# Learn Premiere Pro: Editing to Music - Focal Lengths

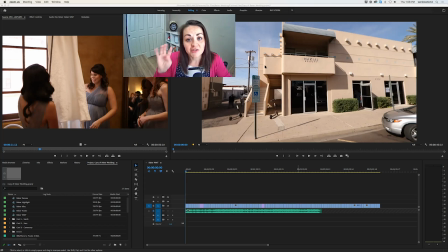This lesson is going to include 4 videos on how to improve your videos. The first way that you can improve your videos is through varying your lens lengths. There are 3 main types of shots: a wide, a medium, and a tight.
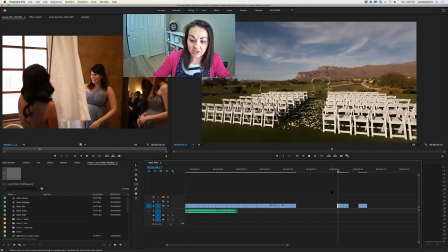Here's some examples from our project. So this is a wide shot. This is another wide shot.
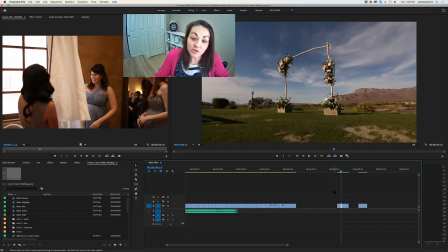And this is another wide shot. They're all shooting 3 different things, but they're all wide.
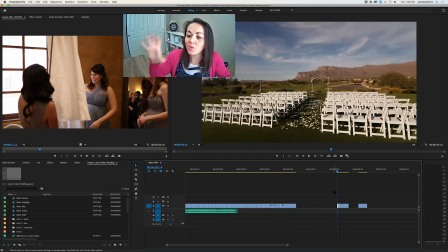You can see the grass, you can see the sky, you can see where we are. You kind of get just a whole picture, okay?
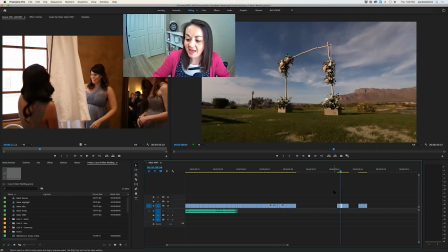So we have 3 wide shots. And then we have medium shots.
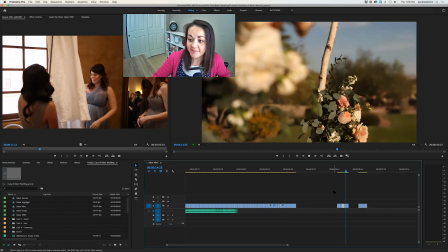This is a nice medium of a detail. And this is a tight shot. And then here we have like an extremely tight shot.
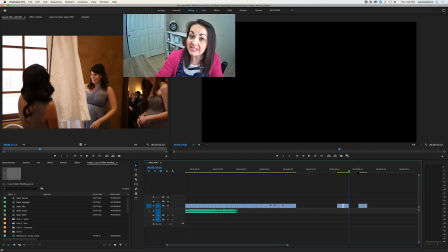So you can have wide, mediums, and tights of details, but you can also have wide, mediums, and tights of people.
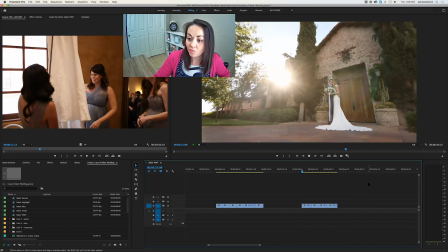Here we have the couple, we have a really wide,
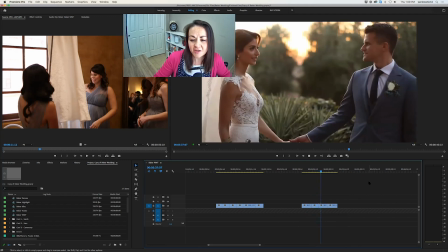and then we have a medium, a little bit of a closer medium, and then a really tight shot.
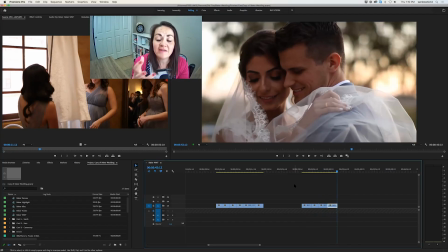If you watch any movie, any TV show, if they're coming back from a commercial or if they're switching scenes, the first thing that you're going to see is a drone shot of New York City, or it's going to be a wide shot of an office building or a hospital or a house or wherever it is that that scene is taking place.
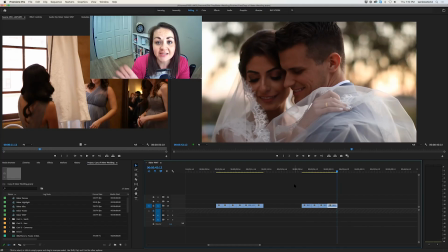These are really establishing shots. They tell the viewer where we are. They help us understand the context and the situation that the characters are being put in. When you are editing, the same is going to be true. You need to establish where we are,
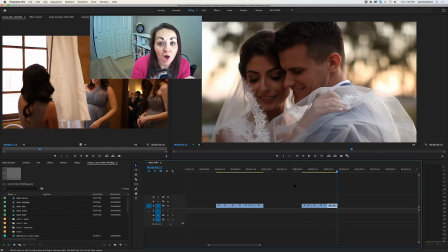whether that's a forest or a barn or a golf course or the coast. Wherever this wedding is taking place, you want to be able to have and use wide shots in your footage so that the audience and the viewer understands where we are.
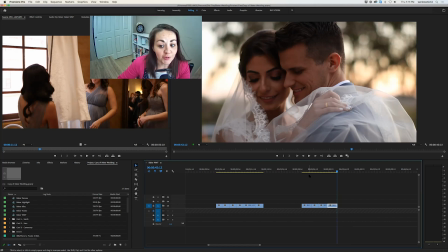But when we are shooting people, wide shots are fairly impersonal.
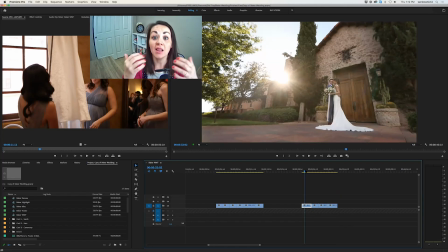In real life, you can see a lot of people from far away, right? There's a lot of people who are far away from you, and you can see them on the street wherever you are. There's only maybe a handful of people in your life that you're going to be sitting down to dinner with, that you're going to be standing close to and talking with on a regular basis.
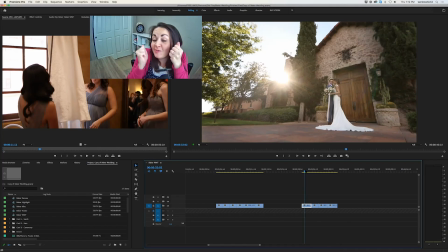And there's going to be an even fewer number of people that you are right up close next to each other. So those wide, medium, and tight shots, when you're shooting people, they really indicate a level of intimacy.
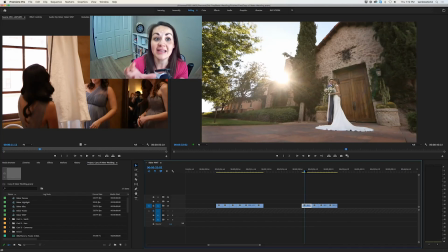Wide is fairly impersonal. A medium shot indicates some sort of a relationship, and a really tight shot like this,
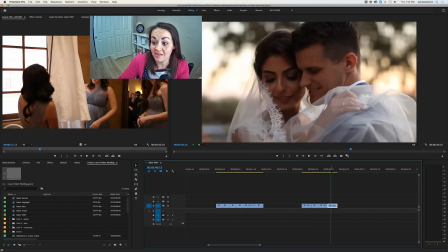you're not going to have a shot of this with like your next door neighbor, right? You're only going to get a shot of you like this with a spouse or with a child or with a parent, someone who you love. And so a tight shot really indicates a level of intimacy that a wide shot can never capture.
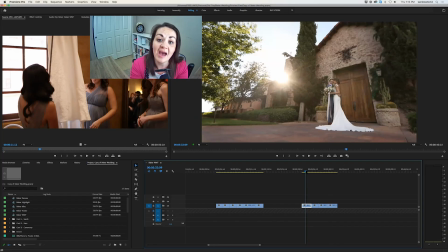And so when you are editing, you want to make sure that you have a variety of wide, medium, and tight shots.
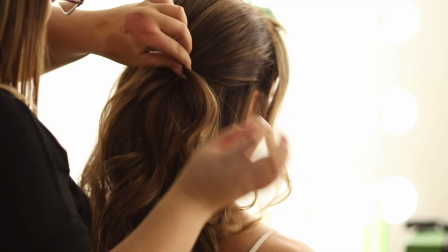Okay, so here is a video I threw together. It's not fancy or cute, but it only has tight shots in it.
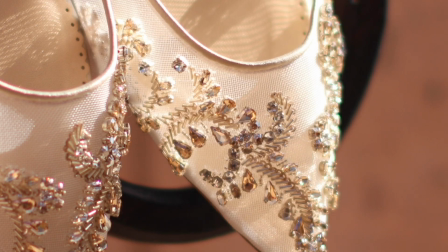If something only has tight shots, you don't understand what's happening.
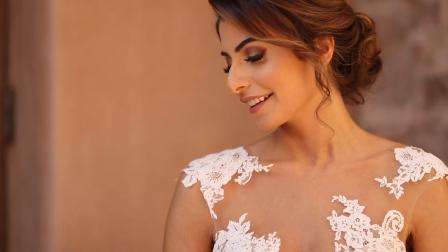You don't know where you are. All you're seeing is like everything is just really close up, and it's a little bit disorienting.
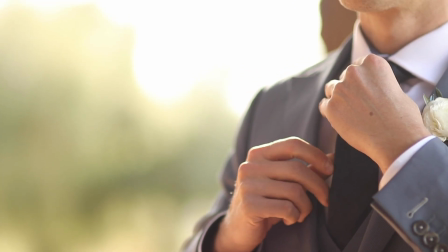Again, this is not good footage. I didn't like do any fancy things to it.
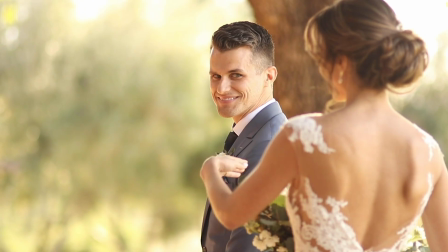I just found tight shots and I put them on a timeline together.
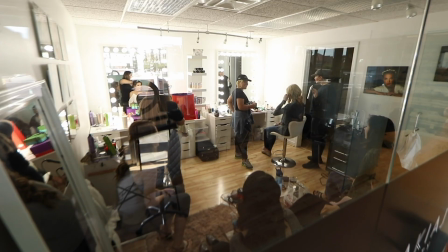On the flip side, here is a video with only wide shots in it, okay?
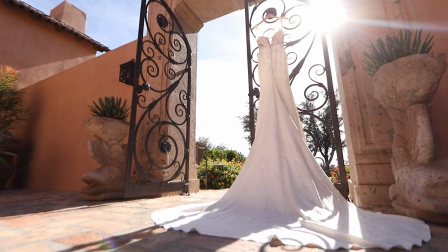When you only have wide shots,
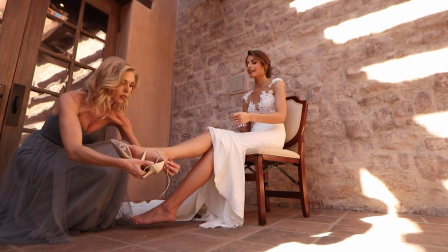it's really pretty, but it's almost more like, who cares?
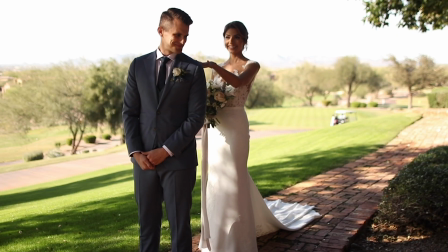You don't really feel any sort of connection with the couple.
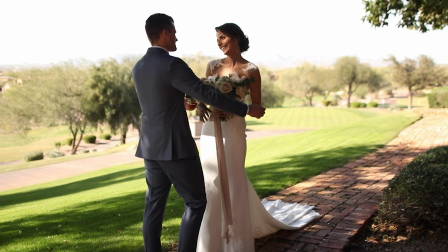You know, you're just seeing them from a distance.
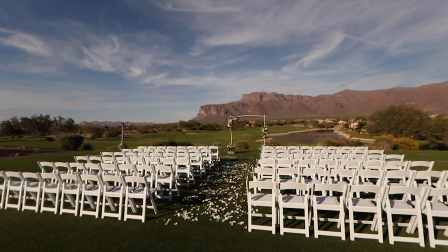You are not connected with them intimately, you know, like a tight shot would draw you in.
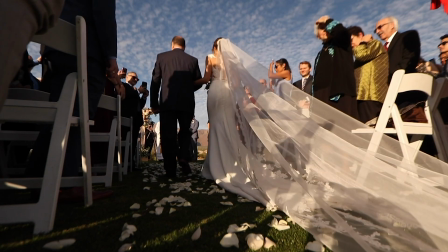You're very much just a watcher of this video. You're not included in the celebration when you only have wide shots.
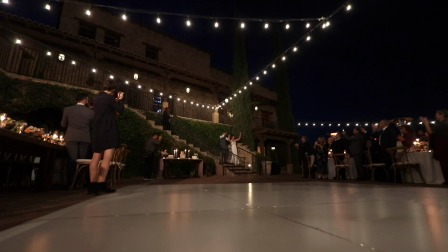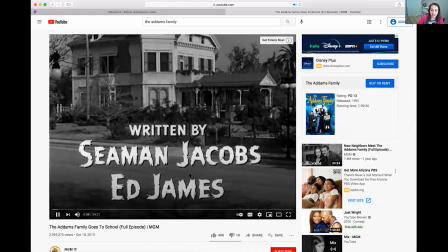Okay, so here is an example of a movie that I found on YouTube, and you can just watch it on YouTube.
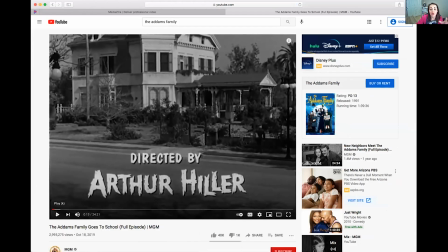And so let's just watch how they use the wide, medium, and tights. I'm actually just going to go ahead and mute this because we don't really need we don't really need to know what's going on. Okay, so here's a wide shot. We have an establishing shot. We see that we're at their house.
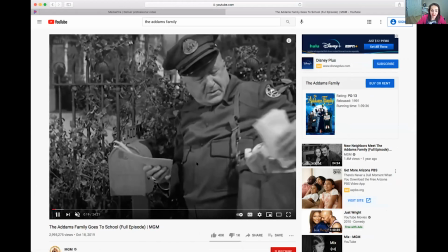Here's a medium shot of the mailman. We're coming in. We want to see that happening.
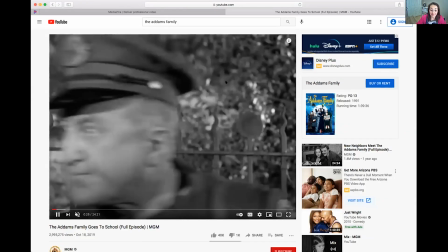And then, oh, a tight on his face to see that emotion. Woo. And then we have another little medium shot here.
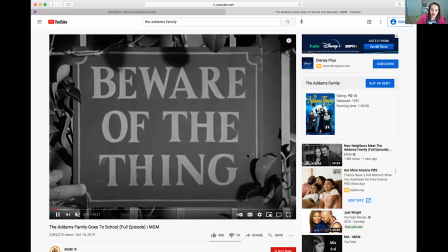This is the truant officer. Beware of the thing. And everyone laughs. Ha, ha, ha.
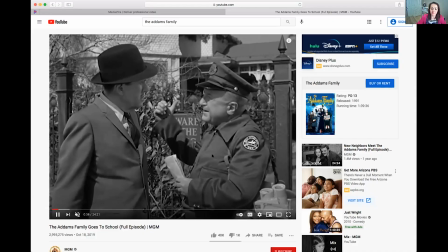Okay, so they're having a conversation. So we have a nice medium shot. A medium shot is usually like waist up, maybe hips up even.
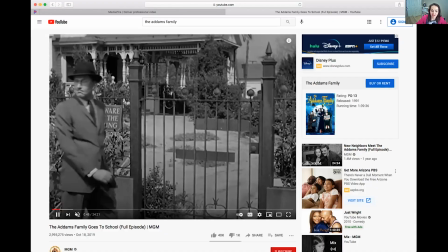Anything more than that is kind of a wide shot. So we have him medium shot.
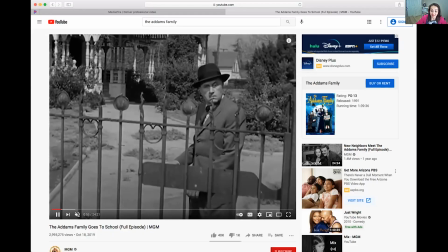We're seeing the door opens. Ooh, zooms in, kind of comes a little closer so we can see that emotion on his face.
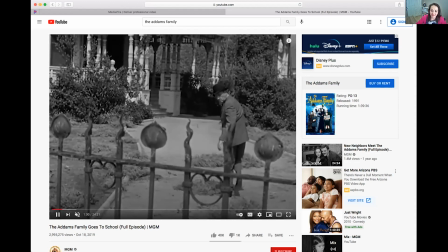So we're there with him like, what's happening? He trips. He's walking up to the door.
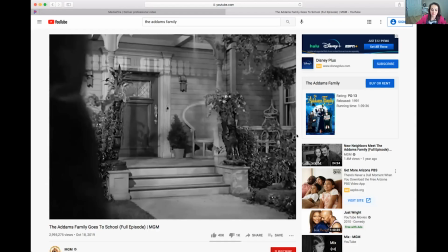And then we have another little wide shot here.
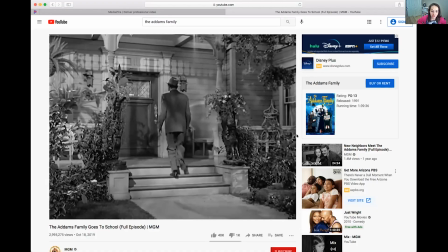Okay, so we can see that we're at their front porch. He's walking up, medium shot.
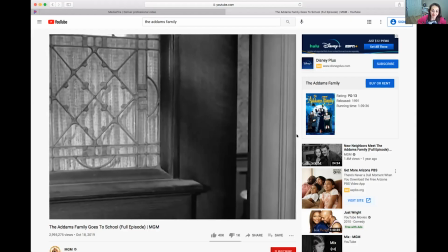What's going to happen here? Oh, something silly happened and it got, a little closer on his face.
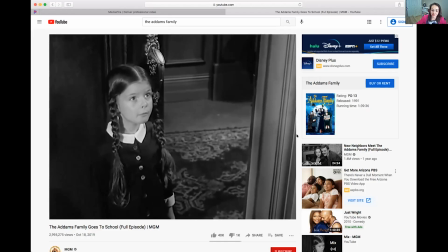His emotion. There's a weird slow pan down there.
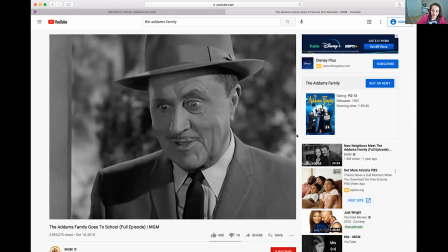And then they're having a conversation.
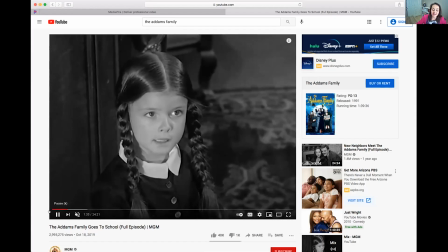So this is a little different than his conversation with the
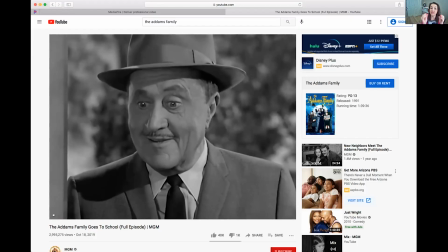mailman, because these are two tight shots as opposed to being one medium shot.
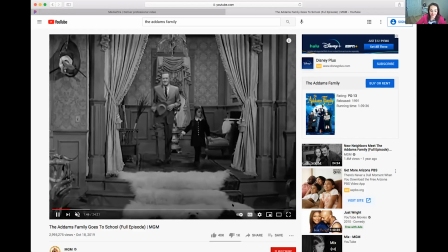Okay, so now we have another wide shot. We're in the house. We can see this weird polar bear, probably growling.
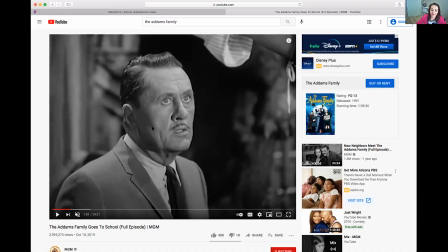Okay, and so then another little tight shot there on his face so that we can see his emotion. So you can see even in literally any movie, any TV show that you ever watch is going to have wide, medium, and tights.
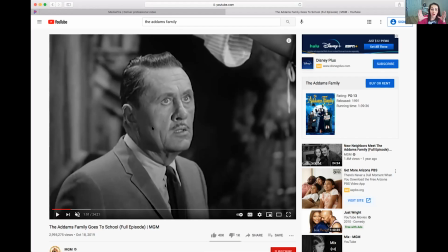Wide is going to be used as an establishing shot to show us where we are. A medium shows some sort of a relationship, and tights are for emotion and for intimacy and to really bring us as the viewer into the character and how they're feeling. So I hope that you can see how you as an editor can use wide, medium, and tight shots to tell the story of the couple, to tell the story of the wedding day, and to just create more interest and a little bit of variation within your story. So while you're editing, I want you to be really conscious of how you're using the wide, medium, and tight shots to tell the story of the couple and to tell the story of the wedding day.